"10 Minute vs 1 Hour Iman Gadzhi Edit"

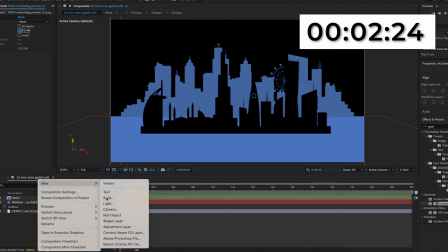(4:09)
And yeah, I'm just going to make a new solid and I'll put this at the bottom for now. And I'll change that back to what it originally was with the gradient in a sec.
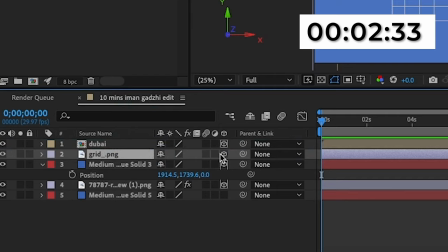(4:15)
I'm then going to import this grid overlay. And then I'm going to make this layer 3D and I'll press R. And then I'll make it minus 85 like the floor.
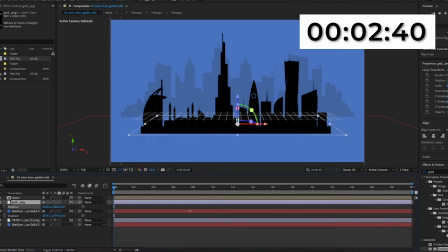(4:23)
And then I'll position this down so then it's just over the floor. And then I'm going to search up in the effects and presets motion tile. And I'll add this onto the grid. And then I'm going to increase the output width and height until it basically matches the floor. I'm then going to toggle switches and modes. And I'm going to change the mode to overlay.
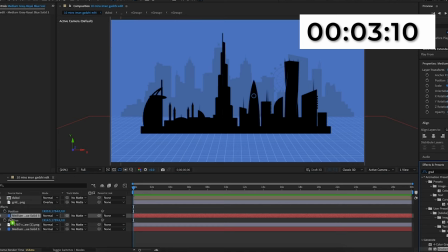(4:41)
And then I'm going to add the gradient ramp effect onto this floor. And I'm going to make sure the color at the end is black and then the color at the start is blue.
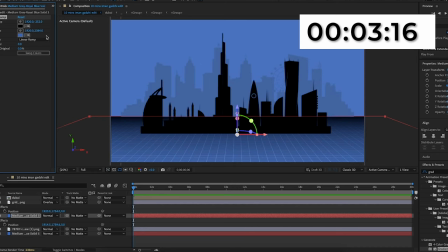(4:50)
And yeah, I'm just going to play around with the positioning a bit as well.
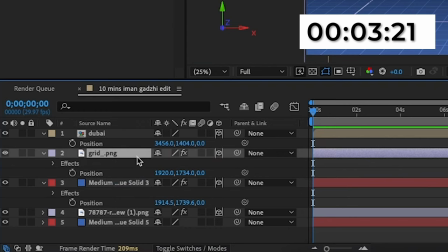(4:52)
And then when I'm happy with this, I'm just going to pick whip all of the rest of the layers apart from the actual like bottom layer to the grid like this. So I'm going to pick whip the floor, then the Dubai picture, and then the city picture as well.
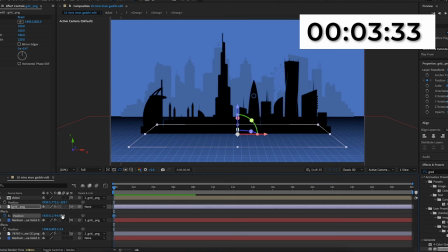(5:04)
And then I'm going to keyframe the position at the start. And then I'm just going to go forward until basically like until I think it should stop moving. So about 3 seconds in, I'll go back to the start. And I'm just basically just going to move the third one. So and then everything's closer and everything's zoomed in more.
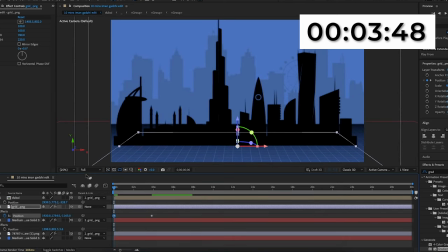(5:20)
Because if you go back to the original video, you'll see that it basically like moved back. I could have just scaled this in, but that's not as like what he did. What he did was he basically made it look like it's going along the floor, and this will make it give that effect more than just scaling in.
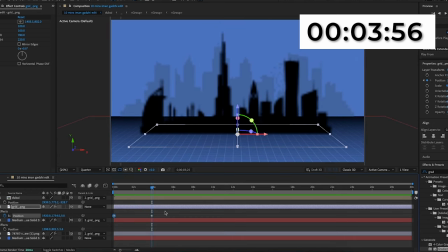(5:33)
And to give off the look like it's actually going across the floor, I'm actually going to go to the end keyframe and I'll just move it down.
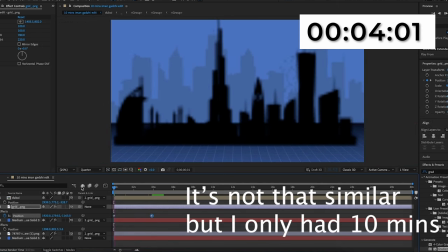(5:38)
And now it will really look like it's kind of like going back like it did in his video.
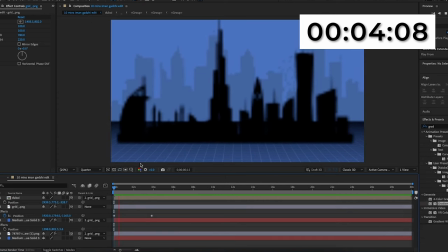(5:43)
And then now I'm happy with this, I'm just going to get the text tool at the top and I'm just going to type up Dubai.
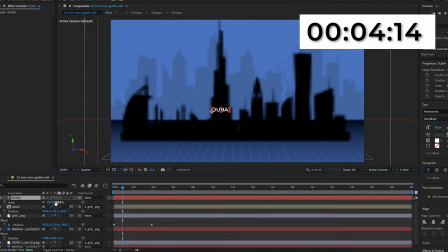(5:49)
The font I'm using is Montserrat Semi Bold, by the way. I'm going to make the color white and I'm just going to scale it up a bit and position it in the middle.
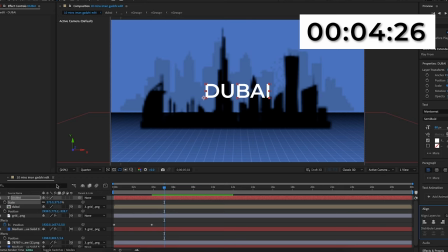(5:58)
Then when I've found it's the right size, what I'm going to do is I'm going to make it 3D and I'm going to pick whip it to the grid as well.
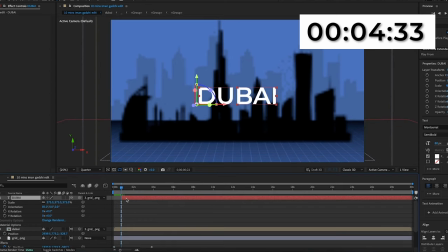(6:04)
So now the text will move back as well, like with everything else. And I'm going to add a transition, and I'm not going to add the exact one he used because his one will take a bit too much time. And this one I think is going to look a bit better, but it's going to be very similar. And what I'm going to do to save time is I'm going to go to Window.
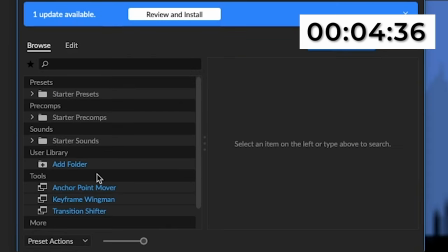(6:18)
Then I'm going to open up Animation Composer 3, which is a free extension by Mr. Horse. I'm not sponsored or affiliated with this company. It's just Animation Composer 3 is a really effective way of just applying and pre-made transitions and effects onto your video without having to animate it yourself.
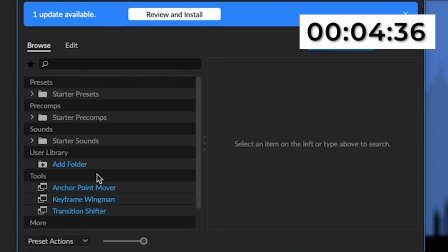(6:33)
So it does definitely save a lot of time in these kind of scenarios. You can download it for free. I'm not going to link it because I'm not like sponsored by this company. Just search up on Google, like Animation Composer 3, Mr. Horse download, and then you can just download it as well. I'm going to open it up here and I'm going to go to Starter Presets, Transitions, Text Layer,
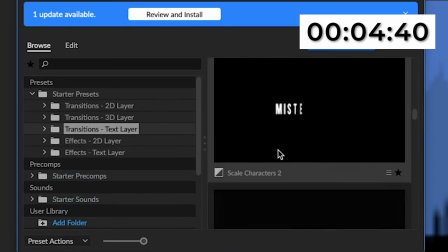(6:50)
and I'm going to find Scale Characters 2, and I'm just going to add this onto the Dubai text.
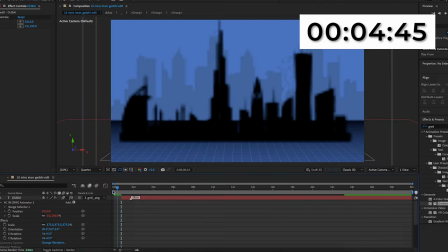(6:55)
Then I'm going to move the marker a bit closer. And as you can see, when I play this back, there's a transition, but it's behind the text. So what I'm going to do to fix this, I'm just going to move the position a bit and then it should go back in front of the actual city.
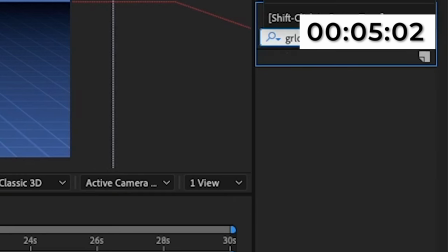(7:08)
Now I'm going to add a glow. So I'm just going to search up in the effects and presets glow, and I'm going to add this onto the Dubai text.
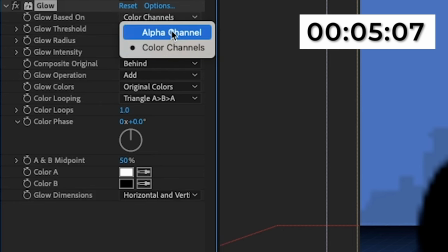(7:14)
And I'm going to try and do what was in the original video. So I'm going to change the glow based on to alpha channel, and I'm going to make the color A just a blue color like this.
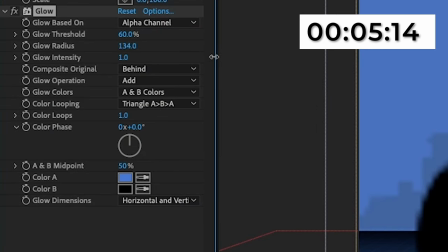(7:23)
And then I'm just going to increase the glow radius by a bit like this until the text is a bit like
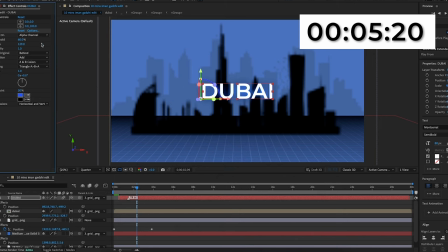(7:28)
this. Actually, I'll make the color a lot brighter. And as you can see, it's quite similar to what it was in the original video.
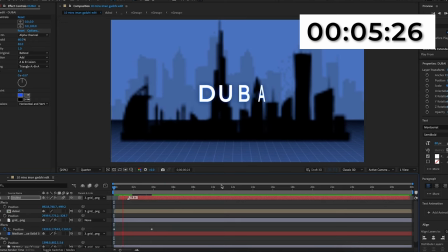(7:35)
And now I'm going to add that signature like Iman Gadzhi low frame rate look.
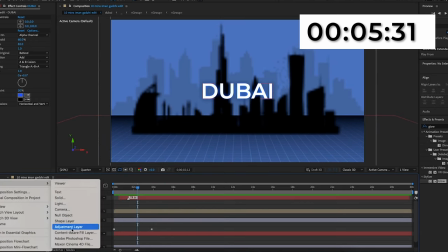(7:38)
So I'm going to create a new adjustment layer and I'm going to search up in the effects and presets posterize time.
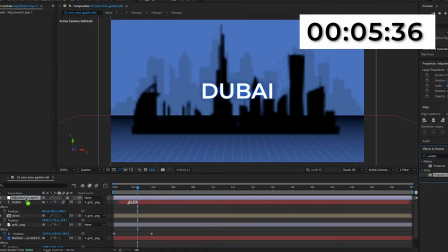(7:44)
And I'm going to add this onto the adjustment layer. I'll make the frame rate 14.
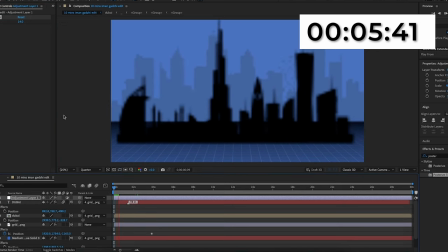(7:49)
And when I play this back, as you can see, it will now have that glitchy, laggy effect, which was kind of in the original video.
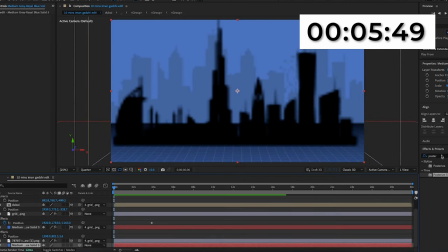(7:54)
And now I'm actually going to add the gradient back onto the background because I forgot to do that. So I'm going to search up in the effects and presets gradient ramp and I'll add that onto the bottom layer.
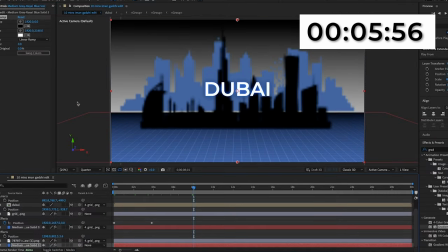(8:02)
And actually before I do that, I'm actually going to move the city a bit down because there's a bit of a gap between like the city in the background and the floor.
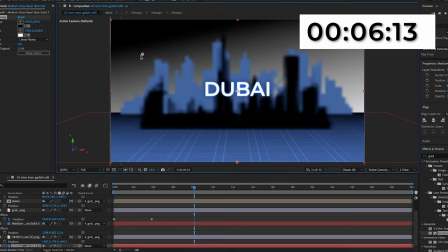(8:08)
So I'll move that down a bit. And when I've done that, I'm going to make the start color on the left and the end color on the right, like so.